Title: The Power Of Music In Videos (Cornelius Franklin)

What are you doing? Oh, I'm trying to find music for today's video. Okay, could you just keep it down a little bit? Yeah, I will do. Awesome.
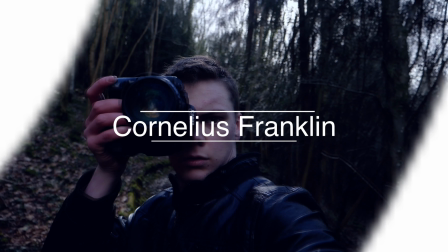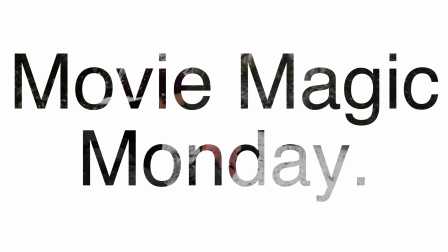I just got this from Shaw Digital. It's like my first photo I've ever had printed out. Came out really nicely. I like it. What's up guys, Cornelius Franklin here, and today we're going to be talking about probably one of the most overlooked but most powerful tool in the filmmaker's toolbox, and that is music. So we're going to be covering three main things with music. So we're going to be covering what music does to your story, where you can find music, and how to edit music into your actual video. So let's look at what music does to your story, to your videos. So music does two main things. The first one is it tells your audience basically what to feel. So if you take a look at this video piece,
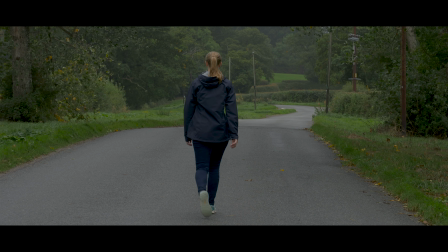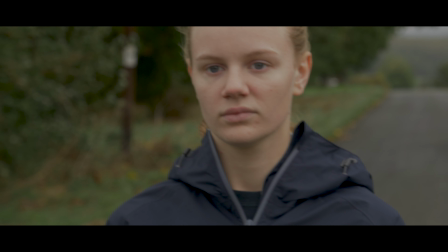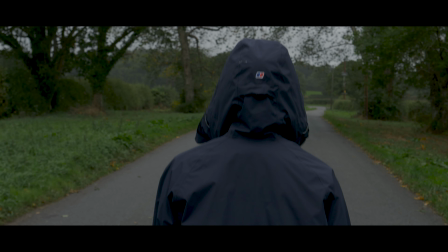so basically in this clip, the music is telling you something sad's happened. I don't know what's happened, maybe her cat died or something. That would be horrific. That is just sad, man. Anyway, the music, it's just telling you to feel sad for something. You don't know what, you don't know what's happened, but it's just telling you to feel sad.
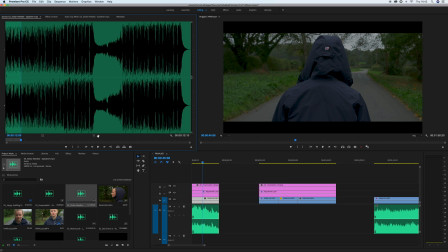[1:58]
Let's take a look at the same clip, but with a different piece of music.
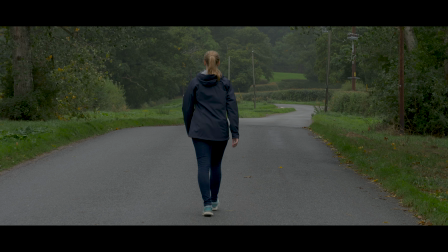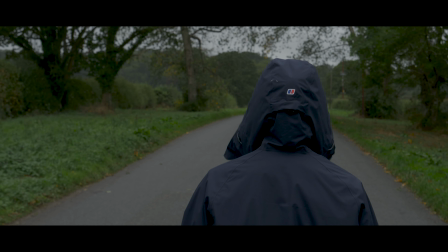Now what's it telling you? I'm not entirely sure actually. It's telling you something different. If you look at the way that it was filmed, it's definitely filmed to have that sort of sad feeling piece of music placed over it. Let's take a look at this other example.
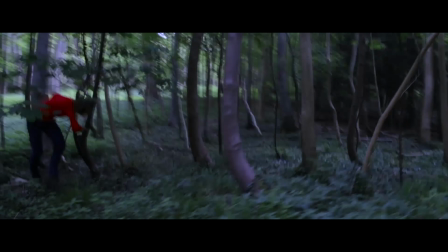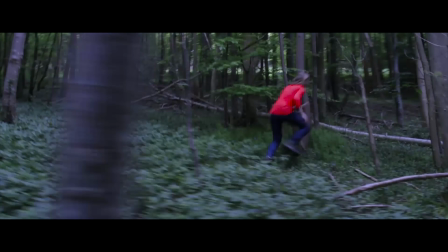So in this shot, it's telling you run for your life, you're going to die. Let's just try another piece of music with the same shot.
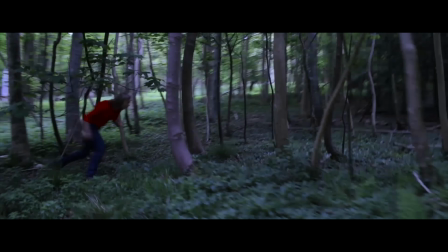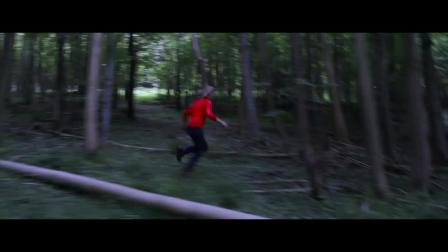Children's party maybe? I don't know, it just doesn't fit. Not shot right. Nope, not at all. No. So the next thing that music does for you is it adds pacing.
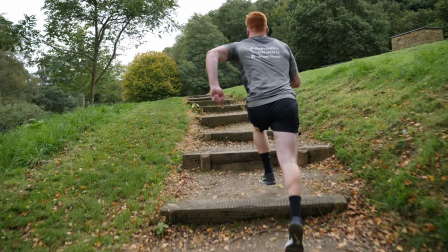[3:12]
If you listen to this piece, it's kind of like a fast cut action piece. Someone sprinting, running, sort of a lot of action. But if you listen to this piece,
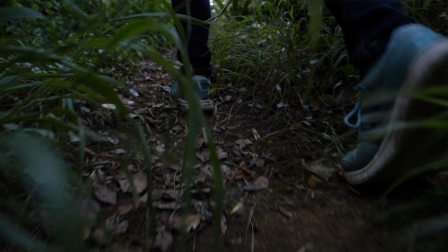[3:22]
it's like walking, it's slightly more slow, nice cinematic, beautiful piece.
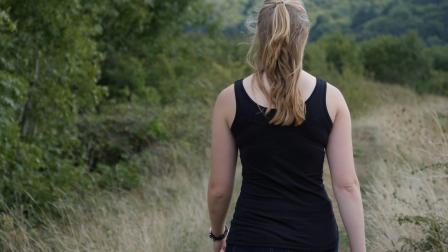[3:29]
They're both kind of cinematic, but you can tell the difference between the two pieces of music.
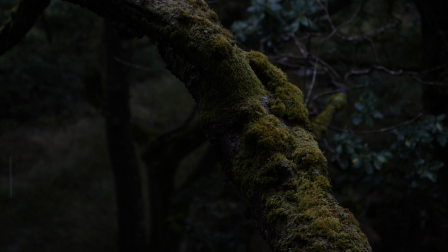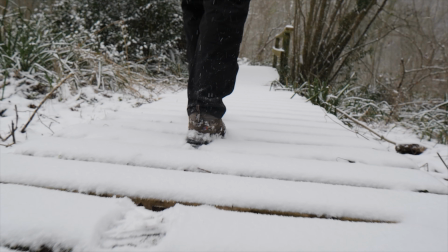And the last thing that music does, which is kind of not what music does, but it's the absence of music, so I didn't add it into the two things. And literally as soon as you drop the music, it adds that extra level.